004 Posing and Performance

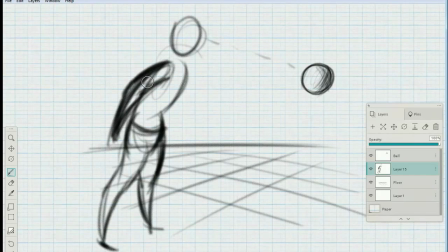When you sense that a character is having that attention focused on them from above. That sense of power that comes from that.
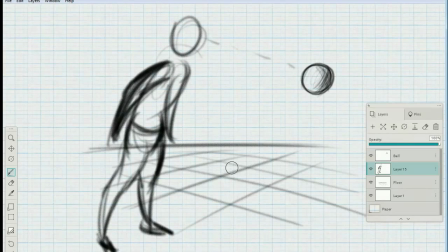And the pose is good, but it kind of reads a little bit more angry than I wanted it to.
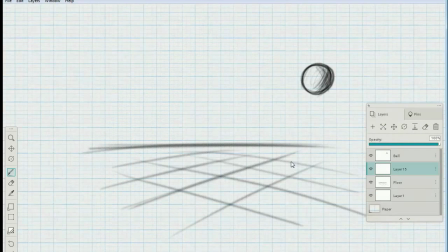So I went ahead and did another pass here. And the good thing about this is you can do a lot of passes really quickly using this method because you're not committing a whole bunch of time to it. 30, 40, seconds at a pop.
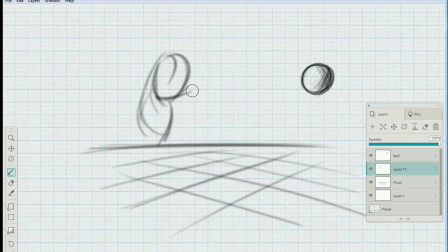Not a heck of a lot of work to say, oh man, wish I hadn't invested all the time. Now I feel like it's wasted. No, it's, It's nothing. And if it helps you get to your to a better solution faster, then it's all worth it.
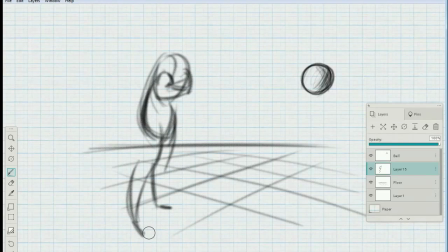So I am not impressed with what you just did, whatever it is. I am irritated with you. There you go. Sweeping up into the head.
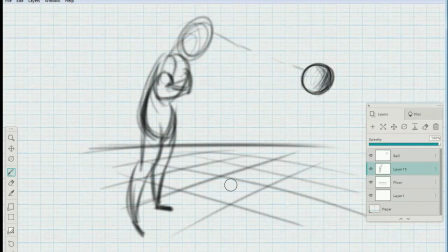And that connection, right, between the that relationship and height, very important.
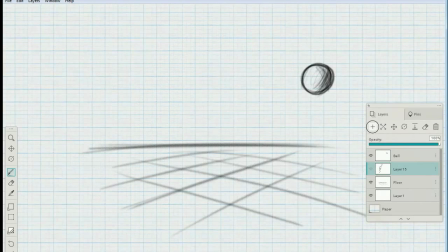Okay, next we have curiosity. Okay, this for this one again, we're going to close the distance, right? He's curious. He's not scared anymore. He's not curious. He's not scared.
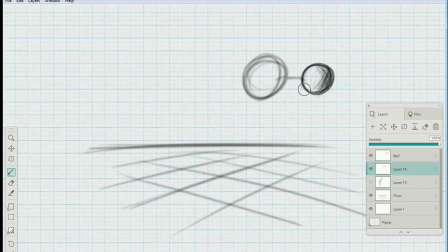He's just really interested in whatever this thing is. And he's got that kind of eye level thing going on where he's really. I like to think of the the scene in Raiders of the Lost Ark where Indiana Jones is getting ready to pick up the idol, right? He's just closing in really tight on it.
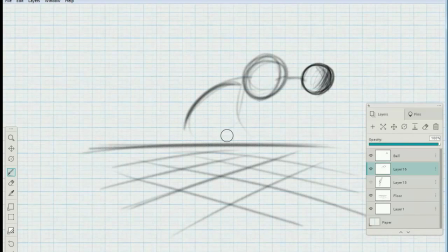That was less curiosity, but it was certainly a heightened level of interest, which certainly curiosity does share. So I've swept into the back. He's leaning forward again, even more so than before, but not out of irritation so much, but just out of like, man, this is really cool.
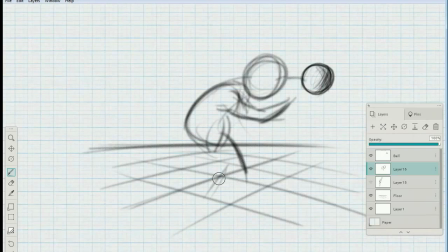It's not a hostile, threatening pose, right? He's almost really getting down on the level of it, whatever it is. In the front, I have one leg there, pushed forward to support the weight.
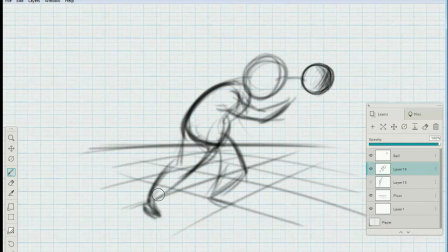It's more directly underneath the body mass, while the other one is pushed further back, more in a support role there. So he's balancing himself with the back foot. Hands coming up, and the other one stretched out back.
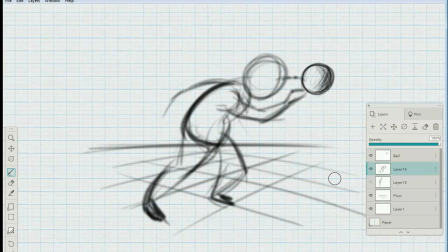Again, profile and silhouette, very important. So if you can, commit to a pose that has a good silhouette.
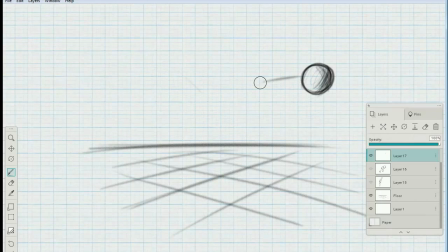Yeah, it's like the icing on the cake. It's actually more than that. It's actually a critical component you want to try and include in all your poses, really. So that was curiosity. Now we're going to do fear or being scared, right?
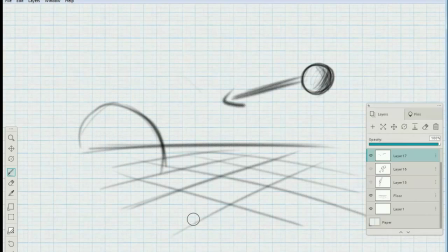So whenever you're scared, you kind of collapse in on yourself, right? Everything goes back to the fetal position. And so that's most of the time it's going to be difficult to try and get a good silhouette on that, because you collapse in on yourself, your arms, your legs, or whatever, and it's going to start to,
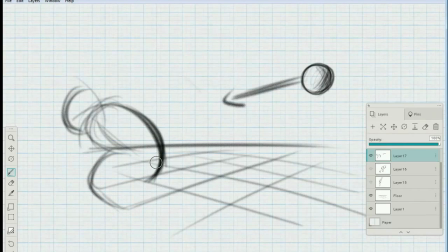your arms are no longer, sticking out from your body anymore. They're kind of enveloped in that torso shape. At least when you look at it from a purely abstract perspective, right? And art is pretty much all different degrees of abstraction.
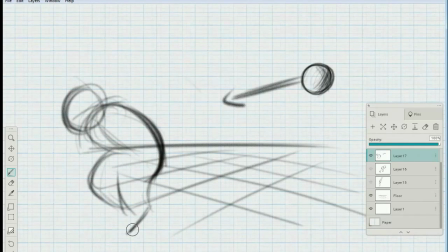Even the highly rendered stuff is still a flat illusion of a three-dimensional image, right? So I had a choice here.